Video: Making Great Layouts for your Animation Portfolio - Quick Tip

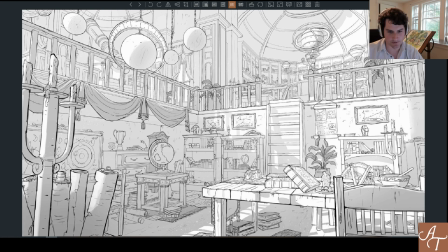0s
Hey, Sheridan, hopefuls folk. It's funny, I don't usually do this, but I just wanted to. I was looking in at some of the backgrounds or the layouts that folks had submitted,
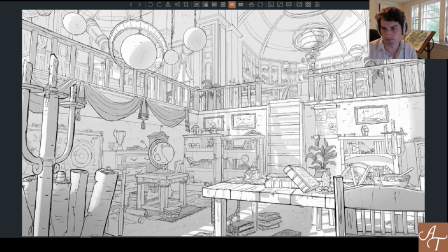13s
just to have reviewed in the server, and it's nice to see some work even now. I mean, especially because it's summertime, and it's good to pick away at the portfolio whenever you can. I just want to talk about something, um, because I think
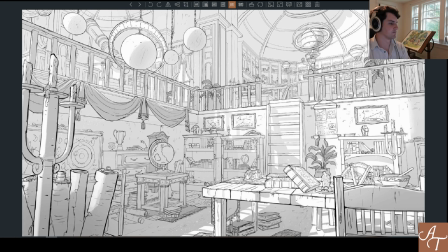32s
with a background, I have so many backgrounds that I've saved both from my past students as well as just from good examples that I found online. Remember that when you're making your background, you are making this in the world of animation.
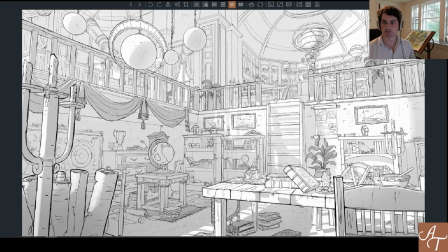47s
So yes, that means, have a story, have a bit of personality in your background, but even think about the room itself, like the architecture of the room, not just in terms of the literal architecture that you see visibly on walls, on columns, on things like that, but also in terms of how you're exploring the space itself.
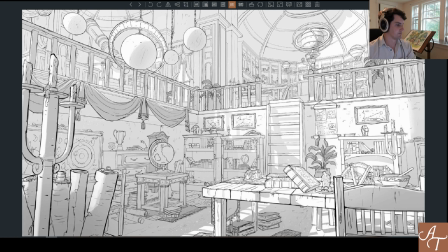66s
There's so much diverse rooms and interiors you can make. It doesn't, like, especially when I see a bedroom or just like a room of a house or something. um, I can't help but feel like, we could see that in live action.
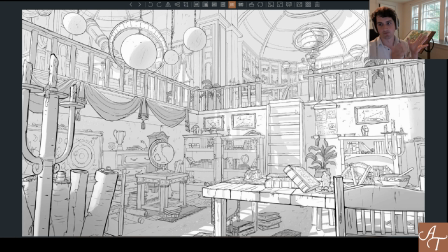81s
We could take a camera and we could shoot a room and get a similar sort of layout, right? What is it specifically about your background that lends itself to the medium of animation? So, these are, I have a few backgrounds I've pulled here from the Fengzhou School of Design, and they're just fantastic.
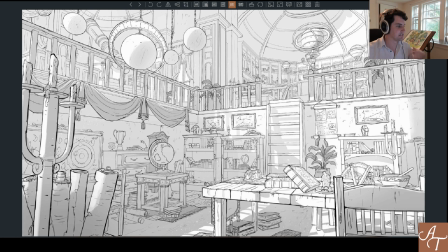101s
Like, this is some kind of observatory, but look how much they doubled down on that concept, that idea of the observatory, right? Big, thick tables, feels ancient, old scrolls, heavy books.
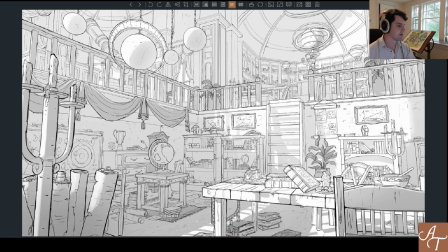114s
Like, every single part of this layout is like helping to communicate the story of the scene. And I had to say, I mean, this isn't necessarily something I would tackle for an animation portfolio, but holy, the difficulty of this giant room, because there's a second layer with a weird like ladder type thing,
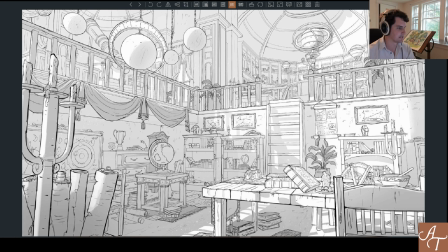133s
I guess, that unfolds into stairs, with these hugely tall, like if you measured the human scale up there, this would be absolutely massive.
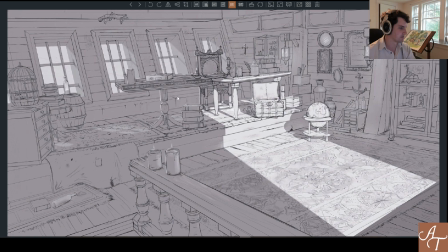140s
So it's a very ambitious undertaking. This a little bit less so, but the details here are just wonderful and really indicative of the texture of everything.
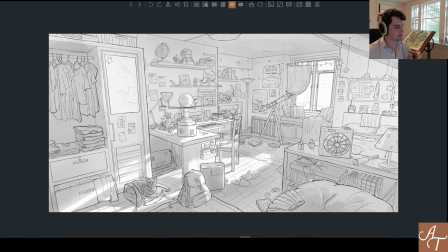152s
This is a bedroom, but they also double down on the idea of like, well, as you can see from the Telescope 2001: A Space Odyssey poster and these little planetary things, this kid is really into space and space travel and discovery and exploration.
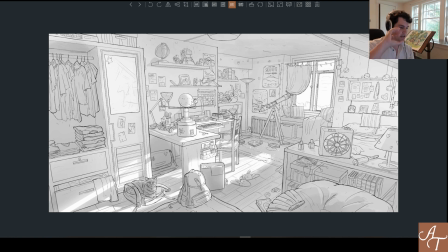165s
So, you can do a room, but you need to kind of also flavor it intensely with some kind of personality that, you can infuse through every object. The set dressing of the room, the mise en scène, it's called,
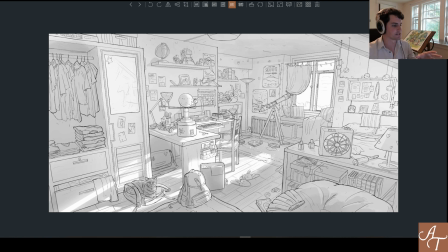181s
where you're carefully choosing all these different objects to communicate this story and what this room is about. So, and also even the room itself, like, it's not just a big square, it's not just a rectangle. There's like this little part that kind of juts out, and then there's a wall here that comes forward, and then this kind of happens again with the cupboard over here.
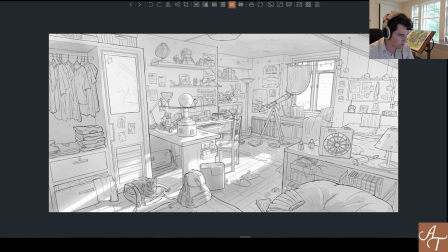201s
And then there's stuff in the way, there's stuff blocking other stuff. I don't think there's a single object in this room that isn't sort of blocked or at least obscured in some way by another thing, except the things that are kind of in the foreground.
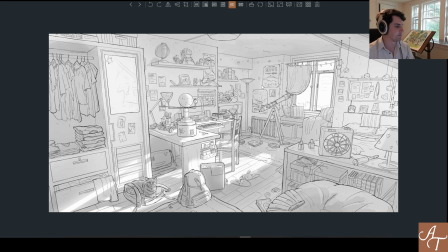214s
So, I mean, I think this is a great example of how to make an environment feel believable and also have a strong story, but still be a room.
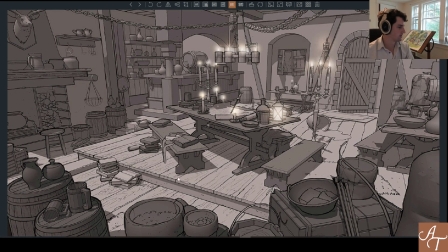222s
This is kind of more of a bar tavern. Looks like it was almost 3D modeled. It could have been. But, they put a bunch of things astray that are not according to the grid. It's like a bar fight just happened here, right? So it carries a very strong personality in the room.
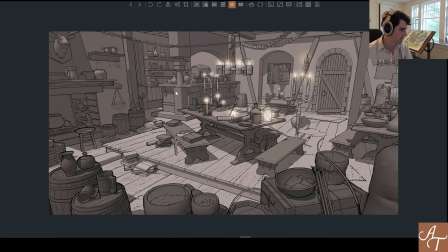238s
And also the room itself is weird. There's this part that tucks in over here. There's a doorway, window. This part juts out. There's like different parts to the floor.